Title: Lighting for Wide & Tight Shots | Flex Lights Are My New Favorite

Hi guys, my name is Brady. Welcome and or welcome back to the channel. If you've been here before, fantastic.
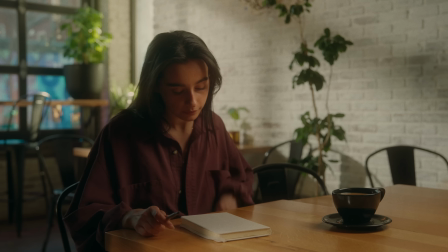(0:04)
Take a seat, stay a while. If you haven't, take a seat, stay a while. Because either way, we are lighting this daylight coffee shop scene with a handful of lights,
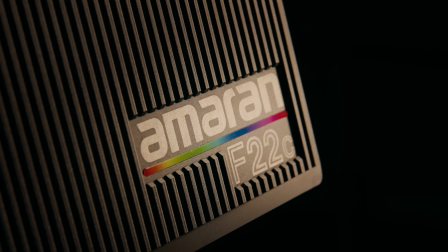(0:12)
including the new Amaran F21 and F22 X or C flex lights,
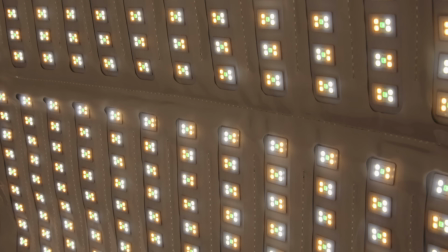(0:17)
which are coming to be my favorite light very, very fast, and you'll see why as we go through this.
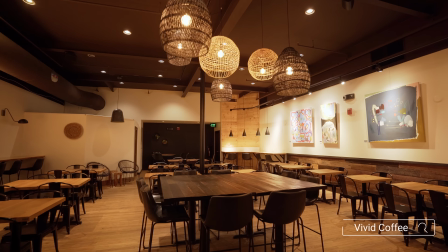(0:23)
So, handful of lights here, and we're also at Vivid coffee in Burlington, Vermont. So if you're in the Vermont area, please stop by here. It's my favorite coffee shop to go to. So we're going to go ahead and dive into this lighting setup.
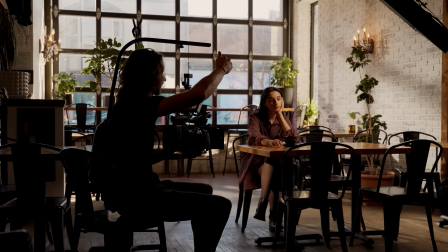So our talent for the day is going to be Maya, who is going to be sitting here.
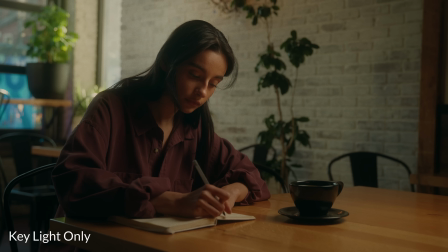(0:45)
And I want to start with our key light because that's the most important light for right now, which is this Amaran F22C.
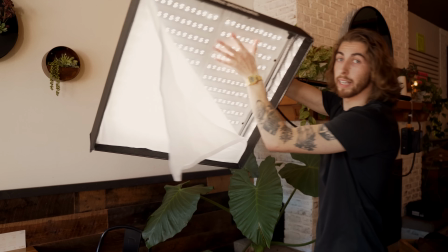(0:52)
And it's a light mat. This is all it is. It's just, it's flat, it's easy, it's lightweight.
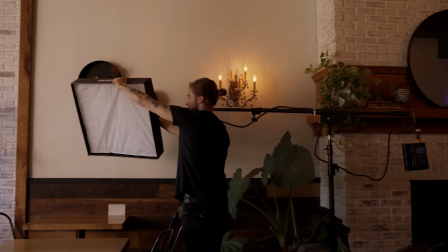(0:58)
And I knew I wanted to use this light because it's very lightweight. it's very maneuverable so especially on the establishing wide i can't have stands in the
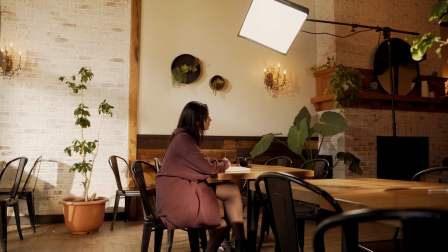(1:04)
frame but i also can't have heavy weights really reaching out over it's just it just doesn't really work it's not realistic it's not easy so by
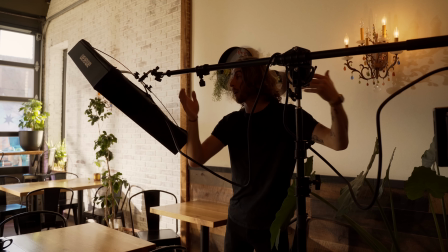(1:11)
using this lightweight light fixture i can stretch it out way over the frame over the frame line so you're not getting any lights or stands
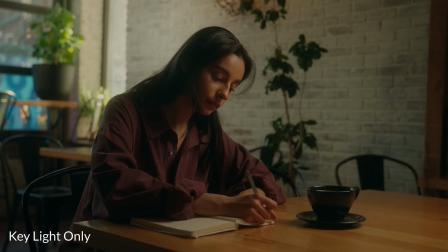(1:19)
in the frame which makes it very convenient and as for this light it's an rgb ww light so i had it at 5600 kelvin which is a daylight
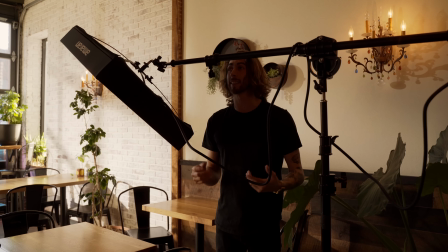(1:26)
balance and that matches up with all the other lights that we're going to be using in the scene, which is the 600D and the 300D, which are daylight balance lights.
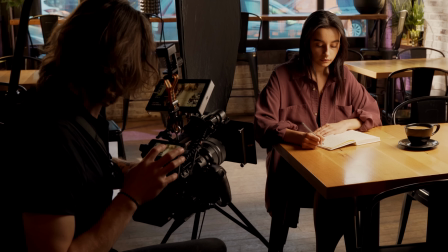(1:34)
So what we're working with camera wise today is the Sony FX6, because you guys know me, I love this thing now. Sigma 2470 art 2.8 lens on it. And on the front of that, I've actually got a Tiffin Black ProMist one quarter strength, because I really wanted to bloom these backlight, these highlights, just add to this, you know, faithful coffee shop, bright sunny day feel. And for the white balance of the camera, I've got it set to 6,000 Kelvin, a little bit more above the 5600 daylight sources that i've got just to add a little bit more warmth to it
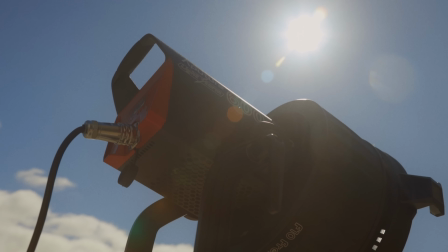(2:02)
so what we're looking at here is our fake sun it's an aperture 600d and i've got
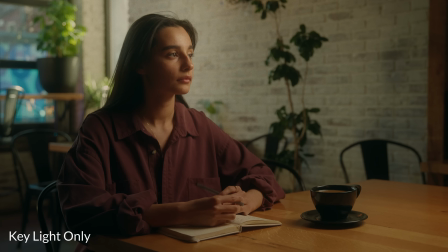(2:07)
a f10 fresnel boosted way up there and we've got this here at 100 we've got it maxed out so i knew i needed a bright light
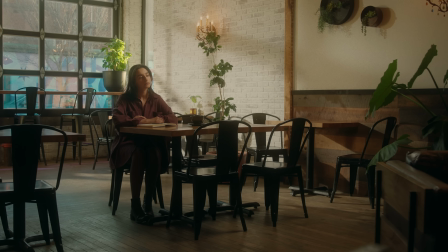(2:14)
which is why i've got the 600 but ultimately that's what we are looking at as our fake sun i've also placed it in a way that it's
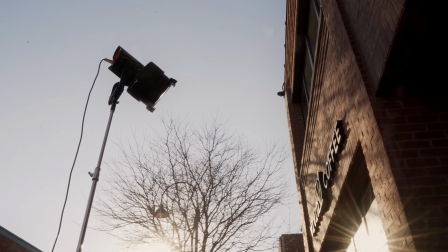(2:21)
shining through these garage doors so it's actually creating some artifacts on the wall and some texture and actually
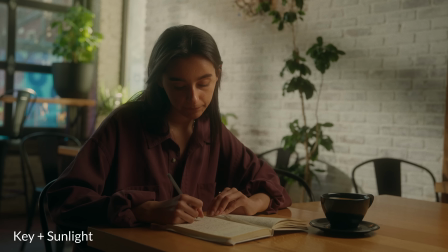(2:26)
some leading lines that ended up on Maya and kind of directing towards Maya as she was sitting down,
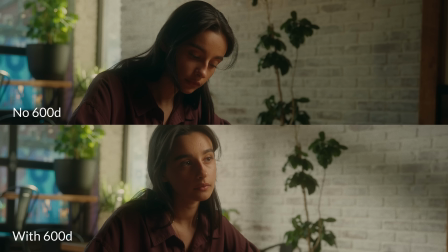(2:31)
just keeping the viewer's eye coming in, looking at the texture that's on the wall, and then kind of directing, like guiding the viewer's eyes towards Maya with that leading line made from the garage. So if we had brought the stand a little bit lower, these lines would be more horizontal coming in on the wall. It wouldn't be as accurate as if the sun is shining in. That's why I use this tall stand to really bring it up higher in the sky, like the sun is coming in from the sky rather than a horizontal level. One thing I do want to mention is that for the first time in forever in Vermont sunny out I didn't actually want it to be sunny because I wanted to make my own sun but I scouted this knowing that the sun in the sky is going this way. I use the Sunseeker app so knowing that the sun's coming this way it's actually going to splash like it is right here but we have our 600D inverted on that wall so I knew that we'd probably be okay and we're not kind of fighting two different sun directions but that's something you want to keep in mind when you get to the location is take note of windows one of the questions you should be asking is which direction are we facing east north west south take out the sun seeker app know when your call time and when your shoot time is going to be and try to plan that around the sun direction and you can kind of work back and forth and then to help with the 600 that we've got outside
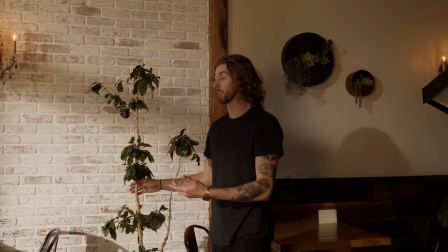(3:36)
i use a lot of these plants that are just hanging out in the coffee shop anyway to create texture pops like you can see that it's creating
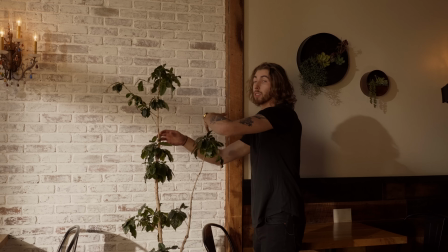(3:42)
a little bit of texture here as the sun's going the 600 is shining through it just
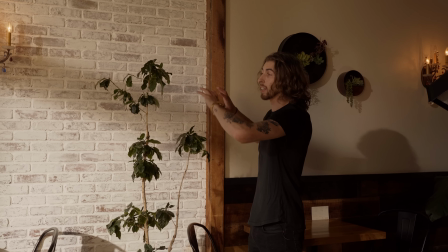(3:46)
because we've got a large white wall and with any large white wall you want to break up with texture in any way.
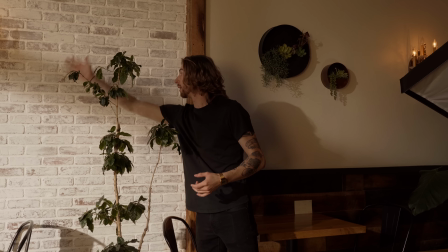(3:51)
So you see these beams of light that are coming in here you can see that by putting anything here it's going to create a shadow adding contrast and
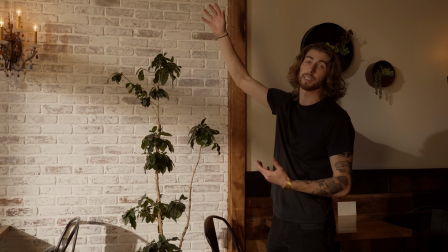(3:57)
visual interest because we don't want just a bright white wall it's going to take the eye immediately away from the viewer or from the talent
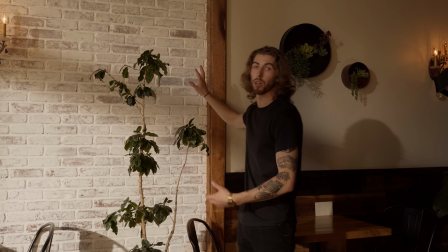(4:04)
onto the wall and that's something that we don't want.